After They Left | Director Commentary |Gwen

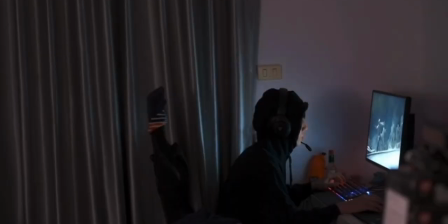Initially, we aimed to challenge typical thriller conventions to create something more unique,
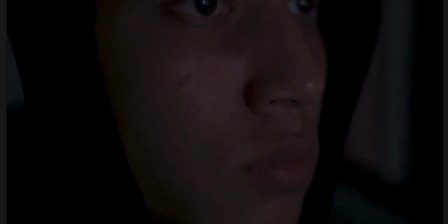as elements of confusion and enigma codes are effective in this genre.
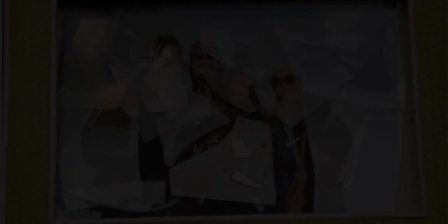However, we recognize that the opening scene plays a crucial role in establishing the tone, theme, and overall mood of the film.
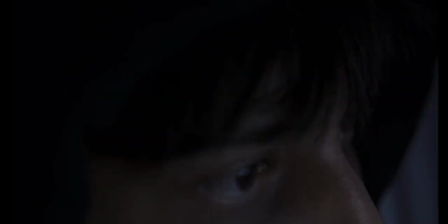Therefore, we decided to follow more conventional thriller techniques, such as low-key lighting, cooler color grading in certain scenes,
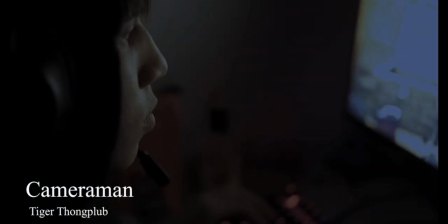eerie non-diegetic sounds, and sudden loud diegetic sounds to create jump scares.
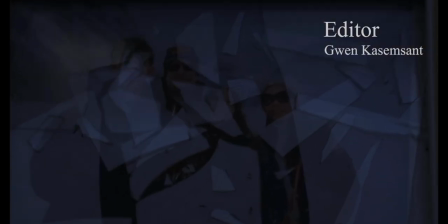This ensures that the audience immediately understands the genre and form a strong first impression that clearly identifies the film as a thriller.
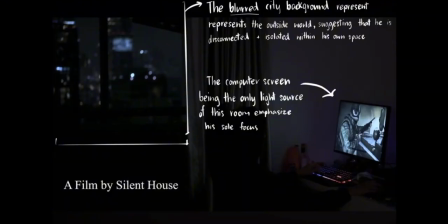In the first scene here, the blurred city background represents the outside world, suggesting that he is disconnected and isolated within his own space. It highlights how he is absorbed in his own world, becoming increasingly parasocial and withdrawn from reality.
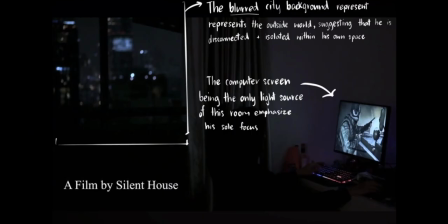The computer screen, acting as the only light source in the room, emphasizes how it has become his sole focus and source of comfort, with light symbolizing the only sense of hope he has left while coping with his parents' death.
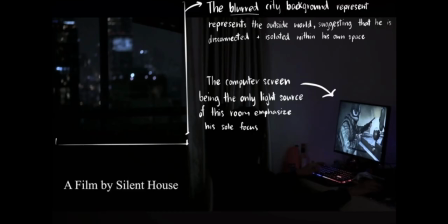Also, the contrast between the dark room and the bright screen also draws the audience's attention directly to the violent video games, reinforcing its importance in the scene.
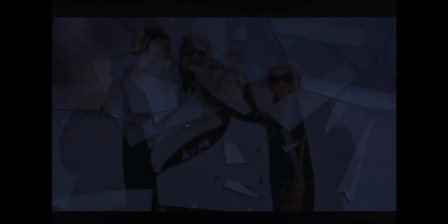The shattered family photo was intentionally included to show the broken relationship within the boy's family, contrasting with the once happy image. Its meaning is left open for audience interpretation whether or the boy's mental state has changed his view of them.
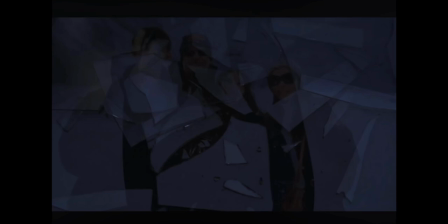We avoided making this explicit to maintain enigma codes, but the broken glass still conveys negativity and danger, while the fallen frame reflects his unstable mental state.
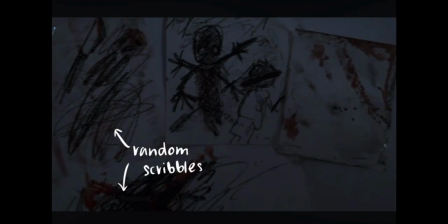In this scene, a slow pan across the disturbing drawings was used to reflect his tangled and unstable mental state, with random scribbles creating an eerie and chaotic tone typical for a thriller film.
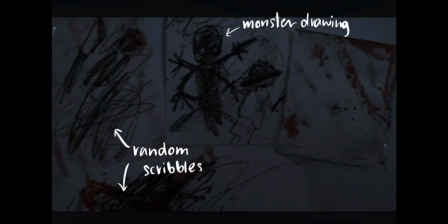We included monster drawings to suggest that he is haunted by a distorted identity formed after his trauma, which is also an enigma code, leaving the audience questioning whether the threat is real or psychological. Additionally, the red paint splatters hint at blood,
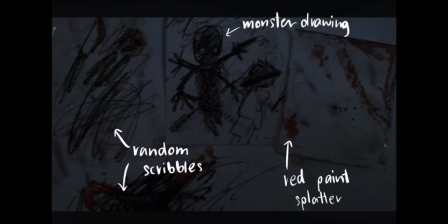foreshadowing themes of violence, death, or possible harmful actions later in the narrative.
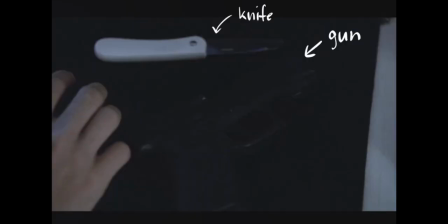We included guns and knives on the protagonist's desk to emphasize his obsession with violence, as these are the most direct and recognizable symbols of harm. Placing the weapons so close to him suggests a constant proximity to danger,
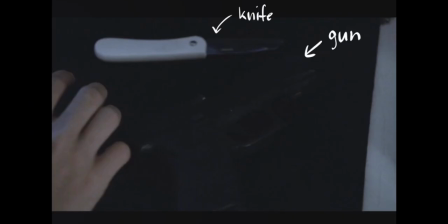highlighting how easily he could act on his thoughts at any moment. This not only reinforces his unstable mindset, but also builds tension as the audience is made aware of the immediate potential of something disturbing to happen.
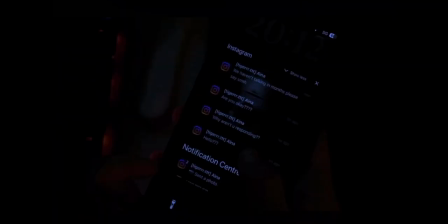The text message notification scene is used to create intrigue by prompting questions in the audience, such as who the sender is, and what their relationship is between the protagonist, and why he chooses not to respond. By withholding clear answers, the moment builds an enigma,
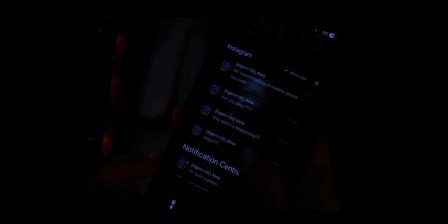encouraging viewers to become more engaged as they try to piece together the situation and understand the character behavior. The darkness and the use of an unfocused silhouette of the sister strongly aligns with the thriller conventions, as they limit what the audience can clearly see and create a sense of uncertainty. By obscuring her identity and details, the scene builds tension and unease, making her presence feel more mysterious and potentially threatening.
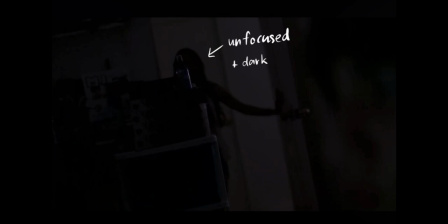This lack of visual clarity encourages the audience to question who she really is and what role she plays, reinforcing the enigma often found in thriller openings.